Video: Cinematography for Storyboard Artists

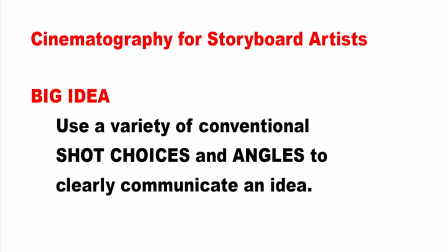Hey folks, this video covers conventional shot choices and angles to create clear film compositions,
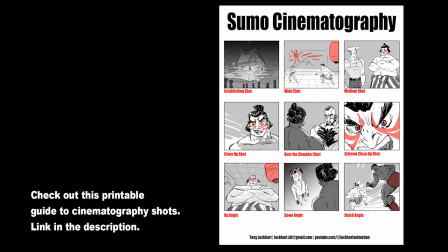or in other words, cinematography. When storyboarding, you want to use these tools and choices to illustrate clear panels.
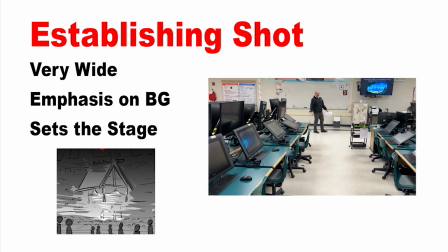Let's get started. The establishing shot is typically very wide and it orients the audience. Use this shot to let the audience know where the film is taking place.
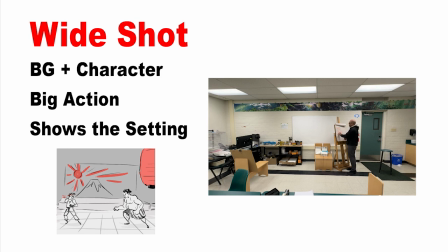The wide shot is great to let the audience know who is acting and where they are. There's enough character and background to communicate the big idea of the story.
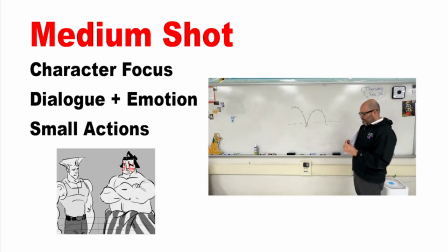And this is great for the action and big movements. The medium shot is great for talking, emotions, and smaller actions.
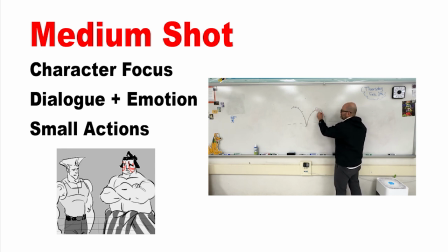There's a little bit of background to orient the audience, but the emphasis is on the character and their dialogue. Use this for facial expressions and just general back and forth talking. Close-up shots are good for dialogue, emotion, and emphasis.
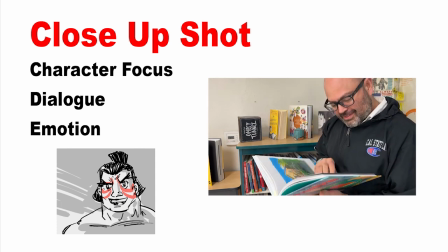It's a great shot to use to show the character and how they're feeling, and if you frame it right, the character can work with props.
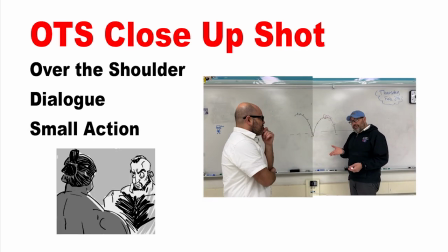A variation of this shot is an over-the-shoulder shot, also called an OTS. This is great for conversations between two characters, but you don't want to overdo it and use it too much.
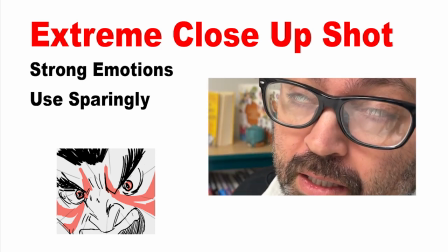When used sparingly, extreme close-ups are great to show strong emotions, but take it easy and don't overdo it on this one.
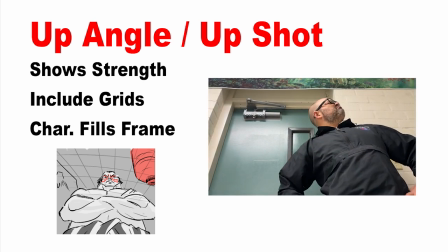So when you tilt the camera up or down, the angles do a great job of communicating strength.
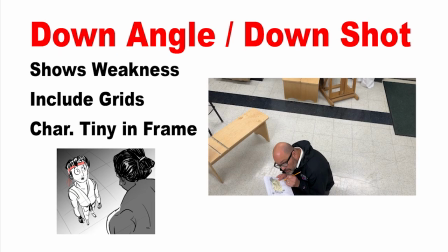And when you point the camera down, you can show weakness and vulnerability.
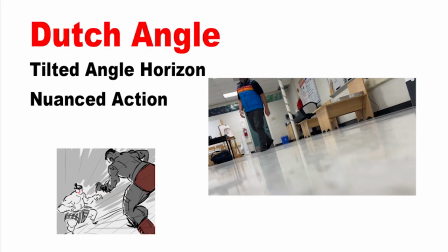When you tilt the frame a little bit off to the side, this is called Dutch angle, and it shows some strong action.
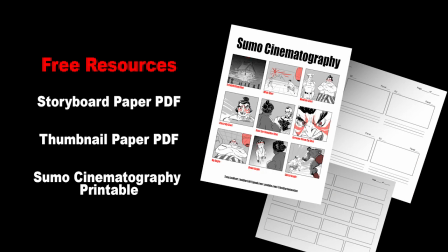Make sure to check out the cinematography graphic organizer linked below in the description.
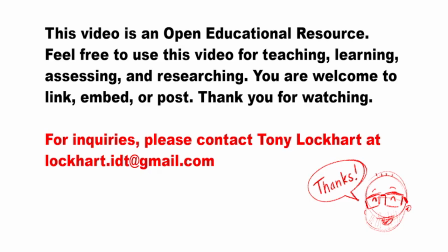And also do me a favor, use some of this stuff and go draw a storyboard. See you in the next video. Thanks for watching. Bye-bye.